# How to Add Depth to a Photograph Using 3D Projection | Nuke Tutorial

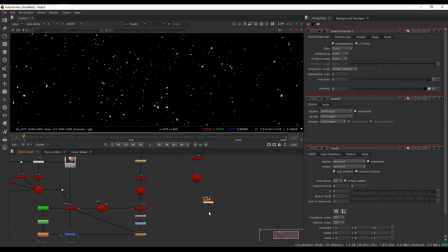And finally, our scanline renderer. So we'll be using the same camera as we've always been using. We'll bring this in here. Now we have our third scene set up with an output here.
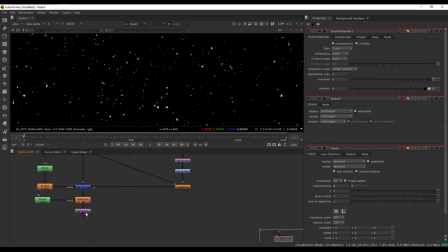We're going to bring this output after the reformat node here, after we've formatted back to HD.
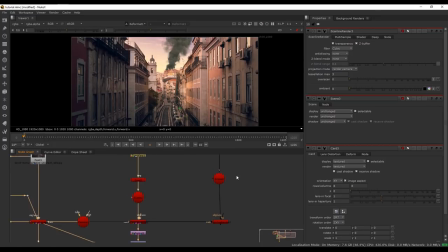Because this texture is just 2K. We don't really need to bring it up to 4K and then bring it back down. So let's just put it in here after the reformat. Plug it in like this. So now we have two layers here to work with.
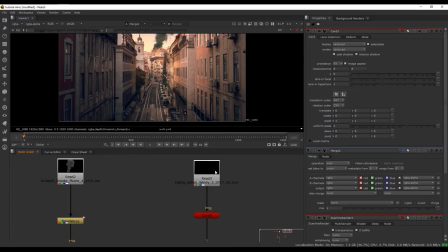And so now we'll just place these ashes into 3D space correctly.
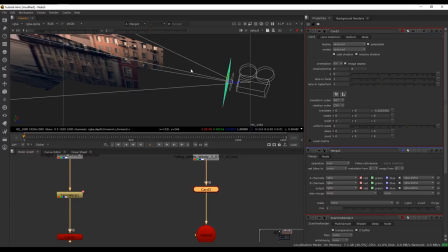So we want to create several layers here.
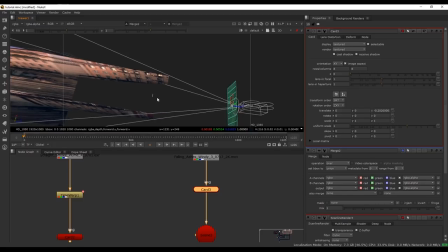We want to have a foreground layer closer to the camera, a middle ground layer, and then a background, you know, around here in the end of the street.
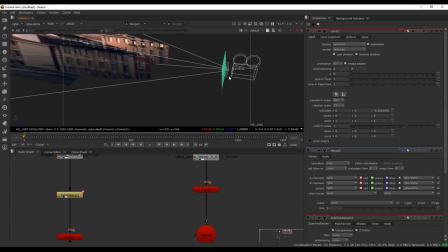So the first layer will have so far, so close to the camera that the camera passes it.
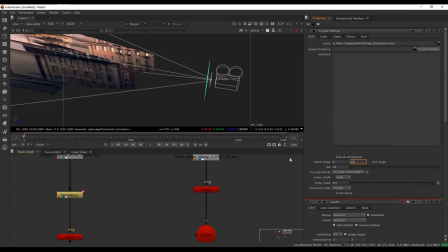You know, it'll really sell the effect more. I'm just gonna adjust the frame range here so that we're not confused. So around frame 100, we want the camera to pass smoke.
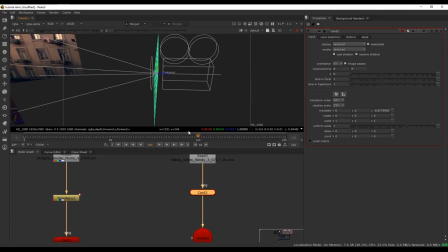So we're just gonna bring it just past the lens here. The camera passes it like this.
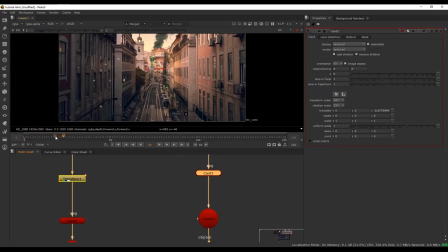It's gonna look really cool in the final render. You know, you can see here, we're passing the ashes, and it's going to be almost like the camera is passing it, you know, floating through the street, through the ashes and everything. It's going to really sell the effect.
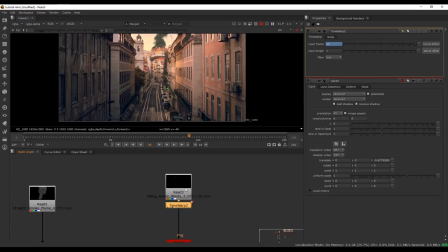We also want to slow down this footage, as we did with the plume, with a time warp node.
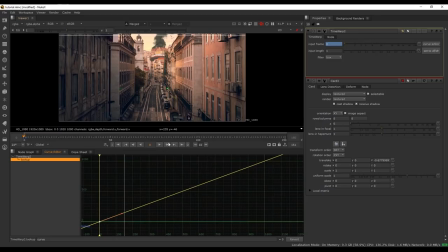So at frame 0, we have frame 1, we have a key. I'm just going to create another key at frame 150. And I'll move this back a little bit, like just over 50 frames or so. We really don't want it to interpolate too much.
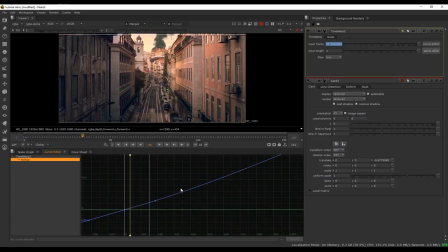It's going to look weird, so we just keep it nice and discreet like this. Just make sure you have the interpolation set to linear as well.
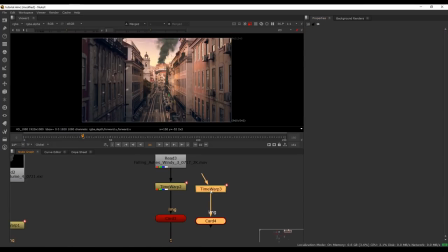So once this is set up, we can copy this and create another layer.
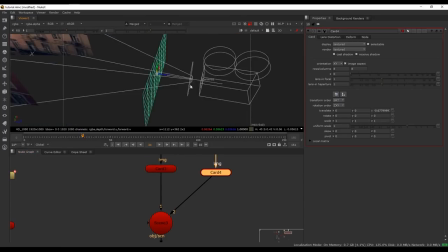And this will be our middle ground. You know, we'll pop it over here.
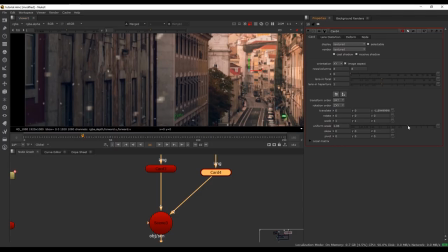It'll look smaller, a little bit more sharp. We'll bring it up a little bit, so around here.
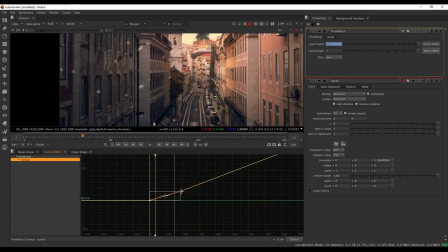And to avoid some repetitions, we will offset this a little bit, you know, by around 100 frames or something.
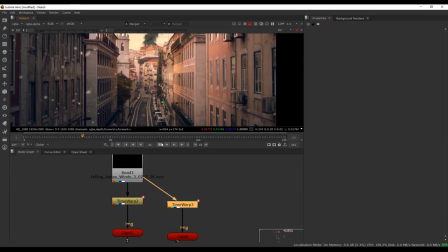That's all we need. So right now you can see that we've got some more of that depth. We have the foreground moving much faster and then the middle ground a little bit slower behind.
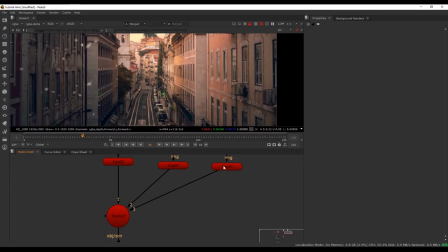And we'll have another layer even further back, which will be sort of our background layer like that.
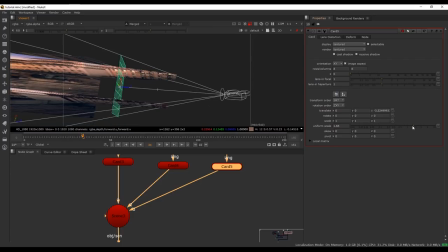You know, these three all help, really help to get some of that depth really really looking good.
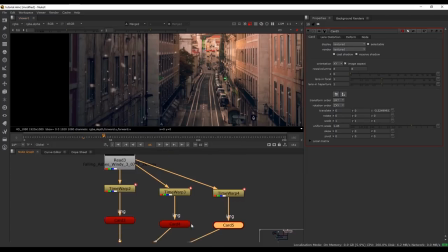And then it's being a little bit intense around here, so what we can also do is just add a little grade in here and do the multiply a little bit down, so it won't look as intense.
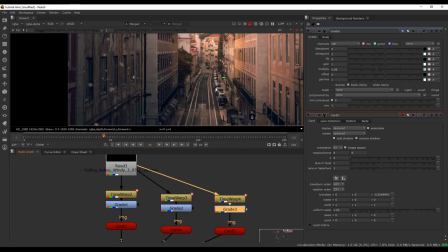You can just, you know, use this on all of these layers like that.
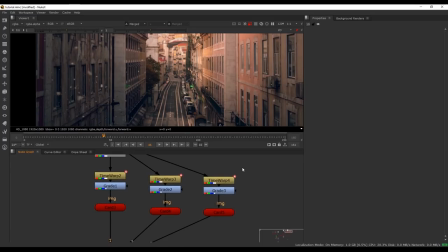And you know, you can just keep duplicating these and, you know, adding more layers of depth.
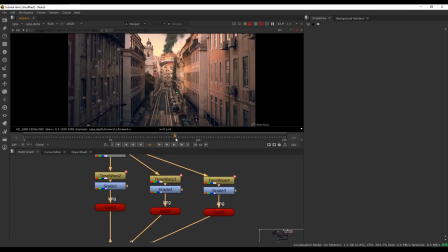I'm just gonna keep it at 3 for the sake of this tutorial, but you know, there's a lot you can do with this once you have this 3D space set up.
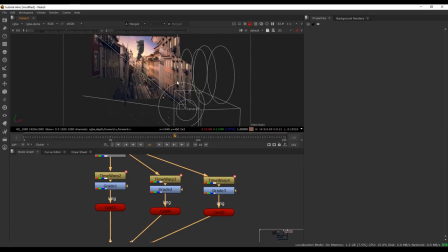So it's really just up to you how much would you want to add, you know, the things you can do out of just a single photograph.
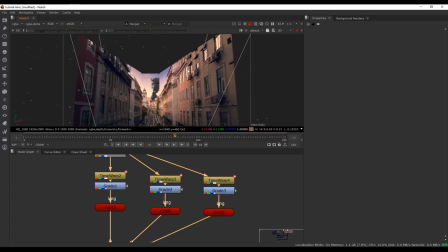You know, it's a lot you can play around with.
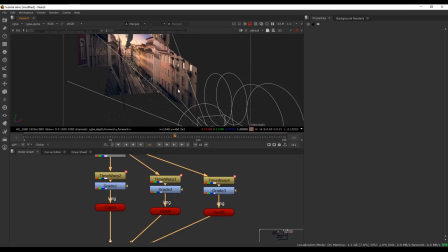And as well, along with these stock assets, you know, you can create a lot of cool things.
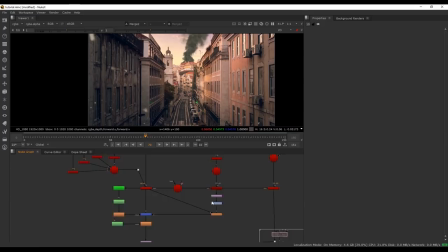So before writing this out, I'm just going to add a few final adjustments here.
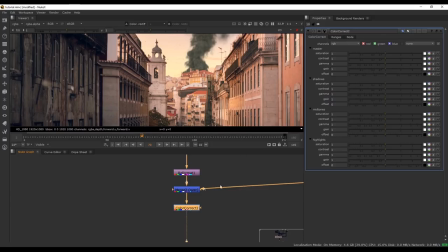I'm going to do a color correct node after this final merge node here.
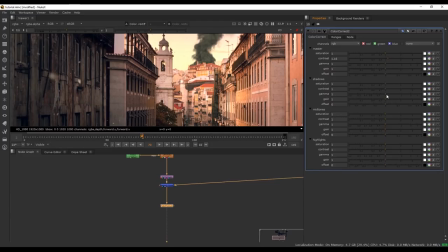I'm just going to do a very basic contrast. Pump up the shadows a little bit, make them a little bit colder. You know, very subtle adjustments. Still want some details in this cloud.
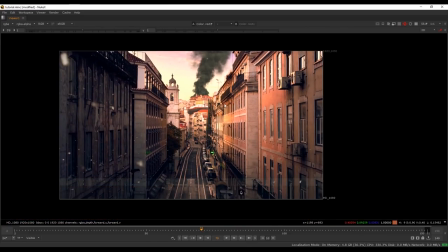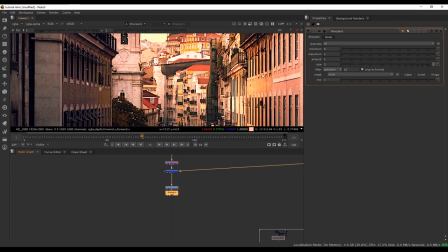And I also sharpen it ever so slightly, around 1, like that.
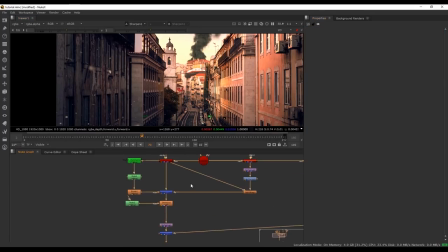And another thing I forgot to mention is
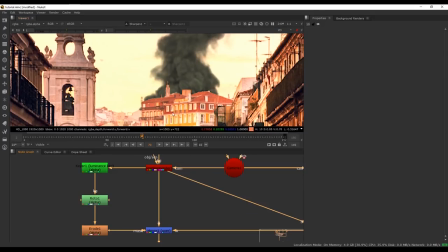we can do one more adjustment here just to blend this in a little bit more nicely between the smoke here and this building here.
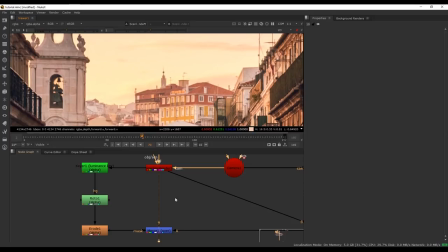So right after the 3D projecting has happened, I'll do a grade in between here.
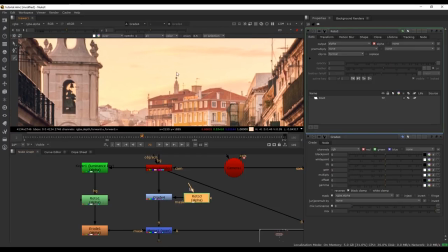And I'll mask out. Let's look at it like that.
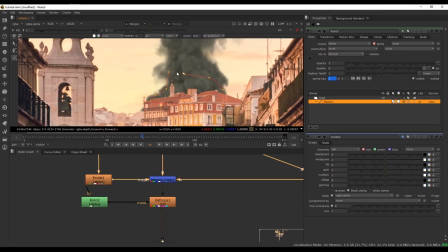And I'll mask out just so that we're getting the part right in front of the smoke. And this part I'll grade down just a little bit like this.
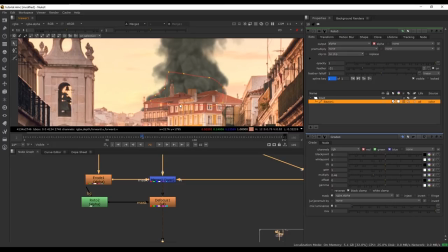So we're getting some shadows on this roof, so it's not really that bright and so it's not really popping too much. It's more discreet.
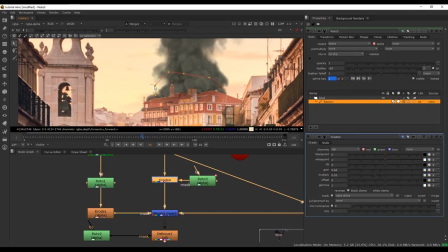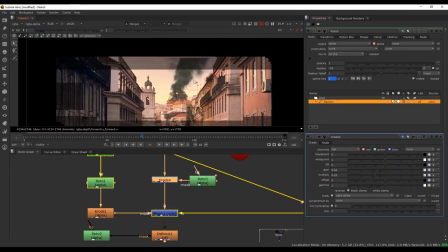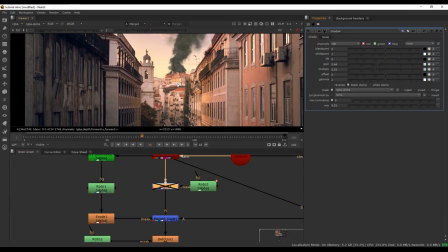Like that. I'll mix it down. It's not sticking out too much now.
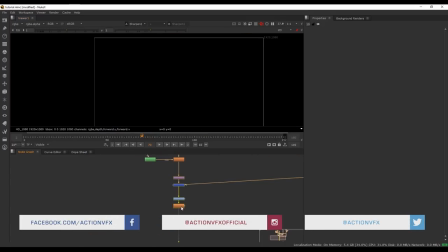Very subtle little adjustment. And now, finally, we can add some grain to this.
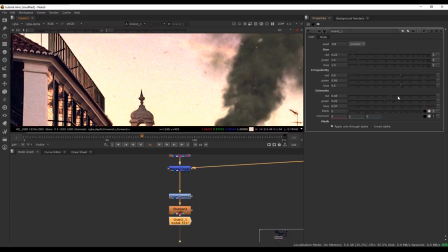Very slightly, very discrete layer of grain, which goes on top of everything just to make it blend more.
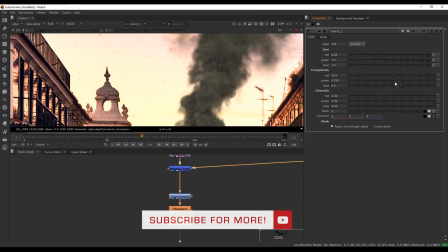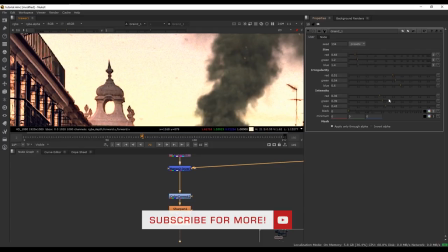Not too sharp.
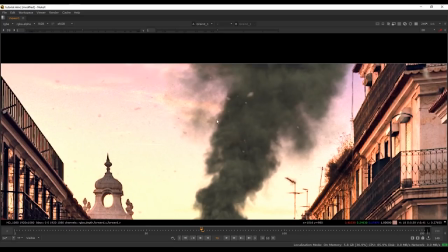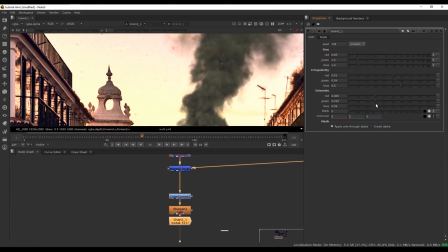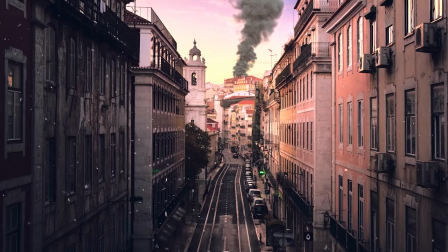Alright. So that's looking good. So I hope you found this tutorial interesting and useful, and I hope you learned something new.
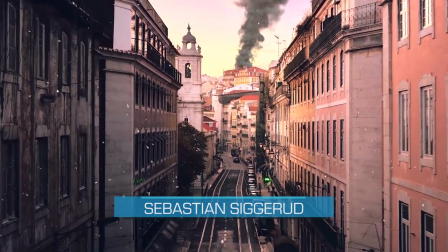My name is Sebastian. Thanks for watching.